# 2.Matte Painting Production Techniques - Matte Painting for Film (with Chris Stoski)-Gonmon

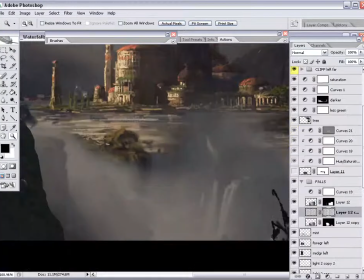that are animated, but I don't really want to use the concept art as a guideline or a map for that.
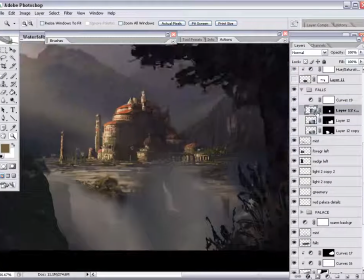I want to try and use real waterfalls. There's a certain amount of taper that we'll see in this particular waterfall, or in other ones. They taper off. They mist a certain amount.
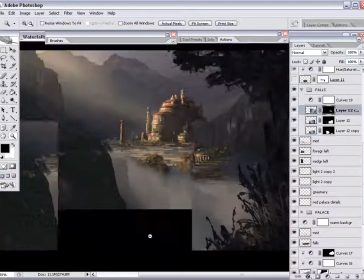Sometimes they split into 2 or 3 streams of falls, and all that natural stuff comes from those photographs.
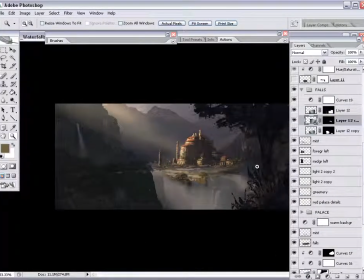I can mimic later on with particles.
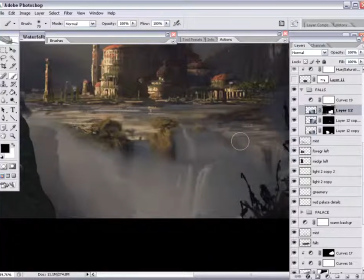So I want to try and make it look like the waterfall back there in the rear is falling down and maybe hitting a cluster of rocks,
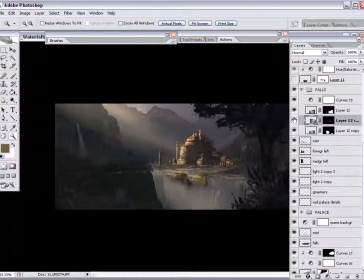large boulders, and then flooding out to create those 2 waterfalls in front of it. Maybe the water's just splitting down into 2 sides, or 2 separate canyons.
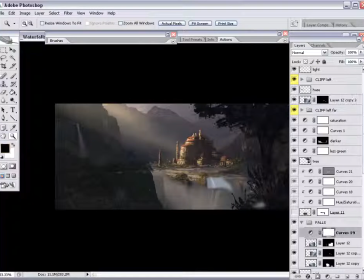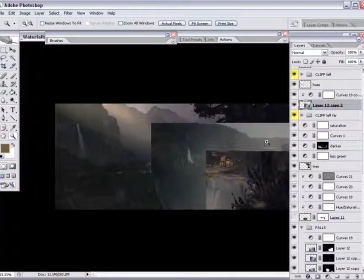So I just duplicated the waterfall layer there, as well as some of the color curve, or one of the color curves that came with it.
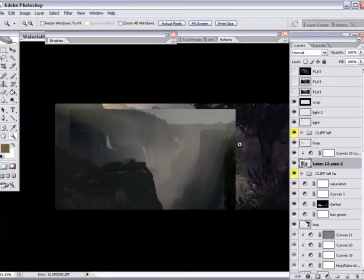And I figured that the large waterfall
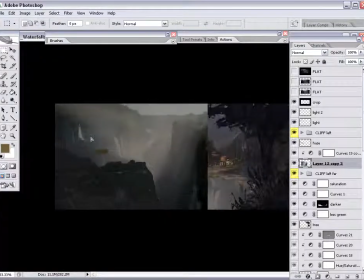up on the left side of the frame would probably be more distracting as one single falls.
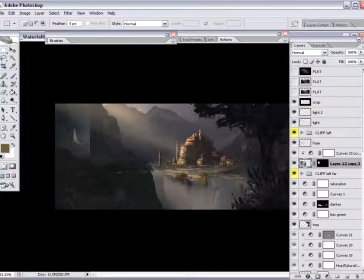So I think it needs, as I had in the concept art, it needs a partner there. It needs another mask to make it less distracting, which is kind of an interesting concept.
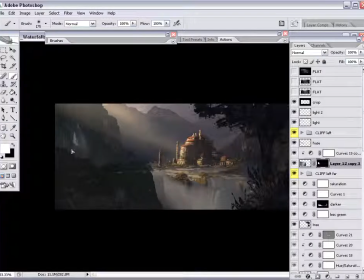For some reason, I feel like the one waterfall, which is just a fairly bright line on the dark rock,
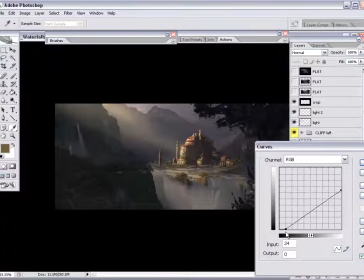is a little bit more distracting from our focal point than 2 or maybe 3 over there on the left. This way, I feel it just becomes visual noise in a way, and it doesn't attract a lot of attention to itself.
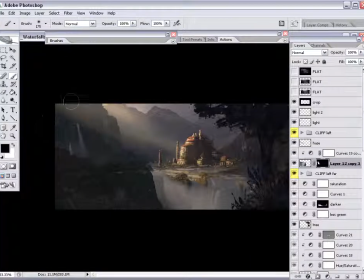Along with that, I can also add a little more haze, since there's several waterfalls back in there.
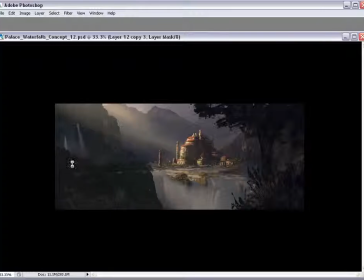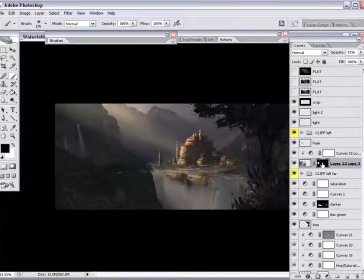Doing the same thing with this falls as I did with the initial large falls there on its right. Just trying to make it fit into the rock, give it a little bit of opacity, similar color.
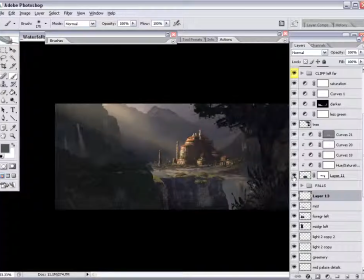So let's get into some of the atmosphere that's being created by these waterfalls. Just so that that little dark patch of vegetation isn't so distracting,
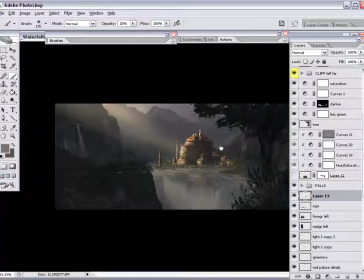I'm going to haze it back, the dark patch of vegetation from the concept art.
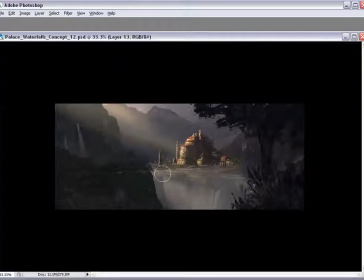We're going to replace that eventually, but for now, I'm just trying to search for a feel. The amount of, how much haze and mist do we want over top of these elements that
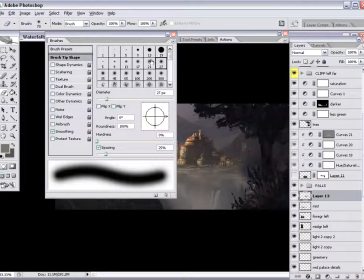we're going to be calling final matte painting elements.
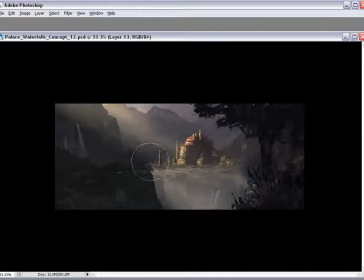With a soft brush, I'm just kind of brushing around
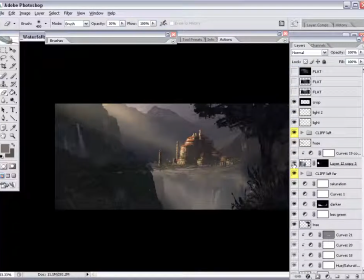what is going to be haze and water particles thrown up in the air from these waterfalls, and I'm just going to brush it in all over the place and be kind of bold. At this point in time, being bold with this big brush is probably the best thing to do,
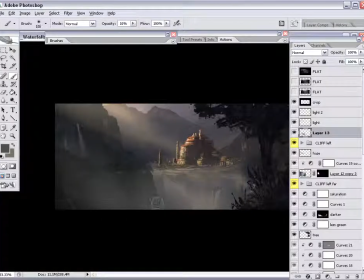because once you go too far, you can start to pare it back later on by various means.
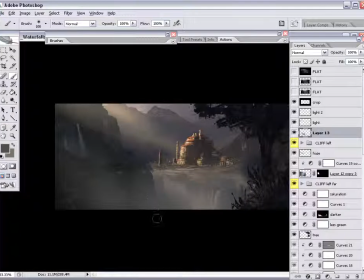You can take the layer and give it more transparency, you can mask it out, and ultimately later on I'll show you how to use photographs of actual clouds and extract them, grain average them if necessary,
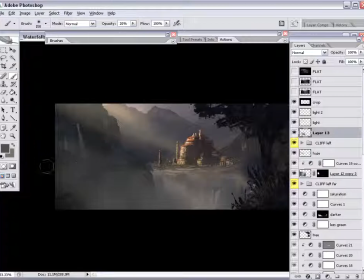extract them and put them in here so that the mist doesn't look so airbrushy.
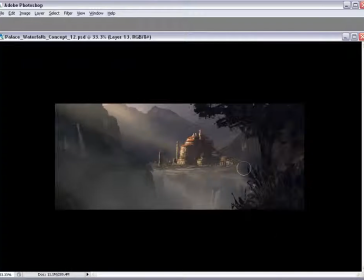Ultimately, we do want a soft mist and a very full volumetric kind of look, but we do need a little bit of wispiness.
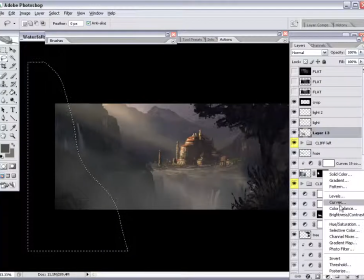So we'll get that later on. I'll show you how to do that. So maybe there's a little too much haze in the foreground. Let's get a little bit more depth, like that rock is being pushed out. Coming out of the mist. Curve it down, curve the mist down a little bit, make it darker in the corner.
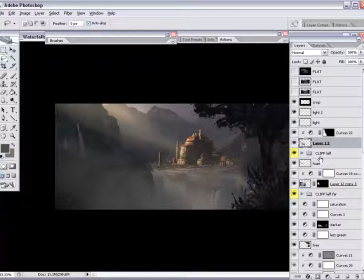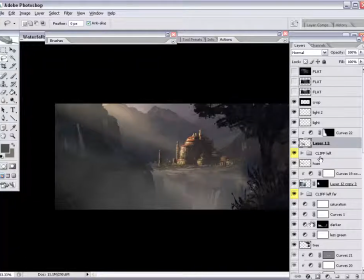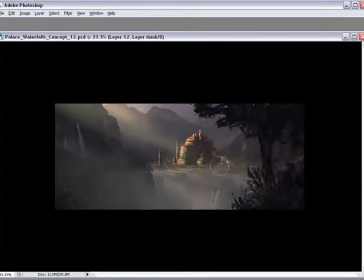Just clean up some of this garbage out here. I don't want to forget about the waterfalls there on the right behind the foreground tree, but I'm not quite ready to focus on them.
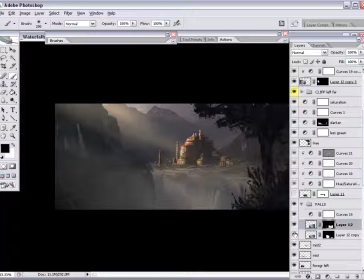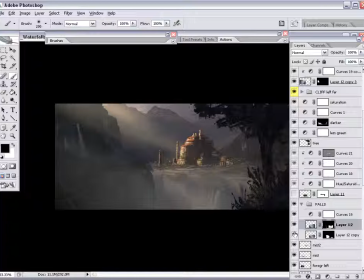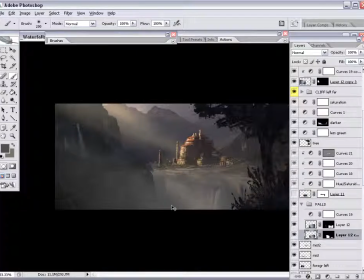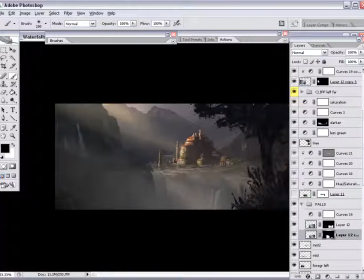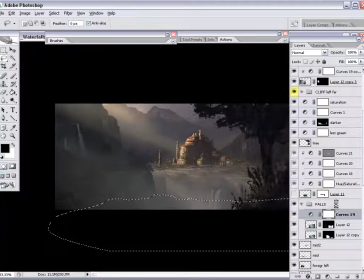Now, down in the canyon, it's a little bit too bright, so I'm just painting a quick mask and
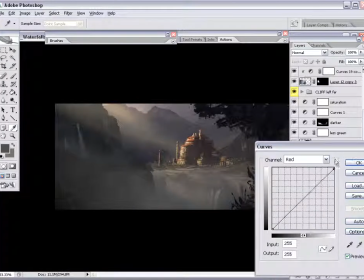feathered it and just darkening down the values of what's there. This will give us the sense that there's not as much light reaching the bottom of the canyon,
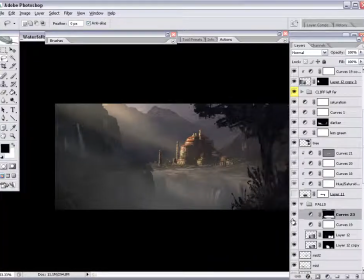which again is one of the main differences between that original photo reference that we had and the matte painting, what we're trying to achieve with the matte painting. Again, a quick comparison back and forth just to see if we're on the right track.
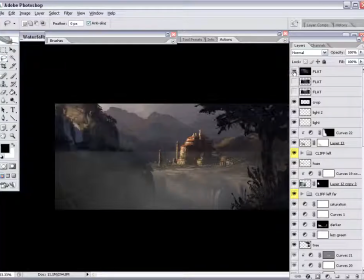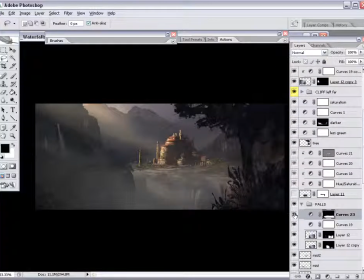I think so far that the lack of saturation, especially down where the waterfalls are in that canyon, is an improvement over that concept art. The concept art has a very colorful, very blue feeling down there,
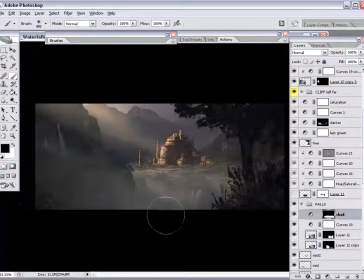whereas we're a little bit more monochromatic in this final matte painting, and typically that's what happens as a concept art generally feels a little more cartoony because it has overly saturated colors.
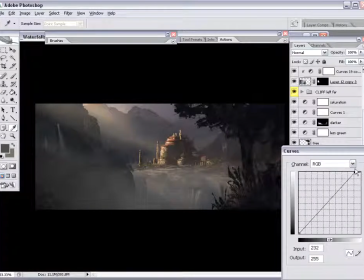A little more drama and a little more boldness is needed, I think, to sell some of these ideas as concept paintings.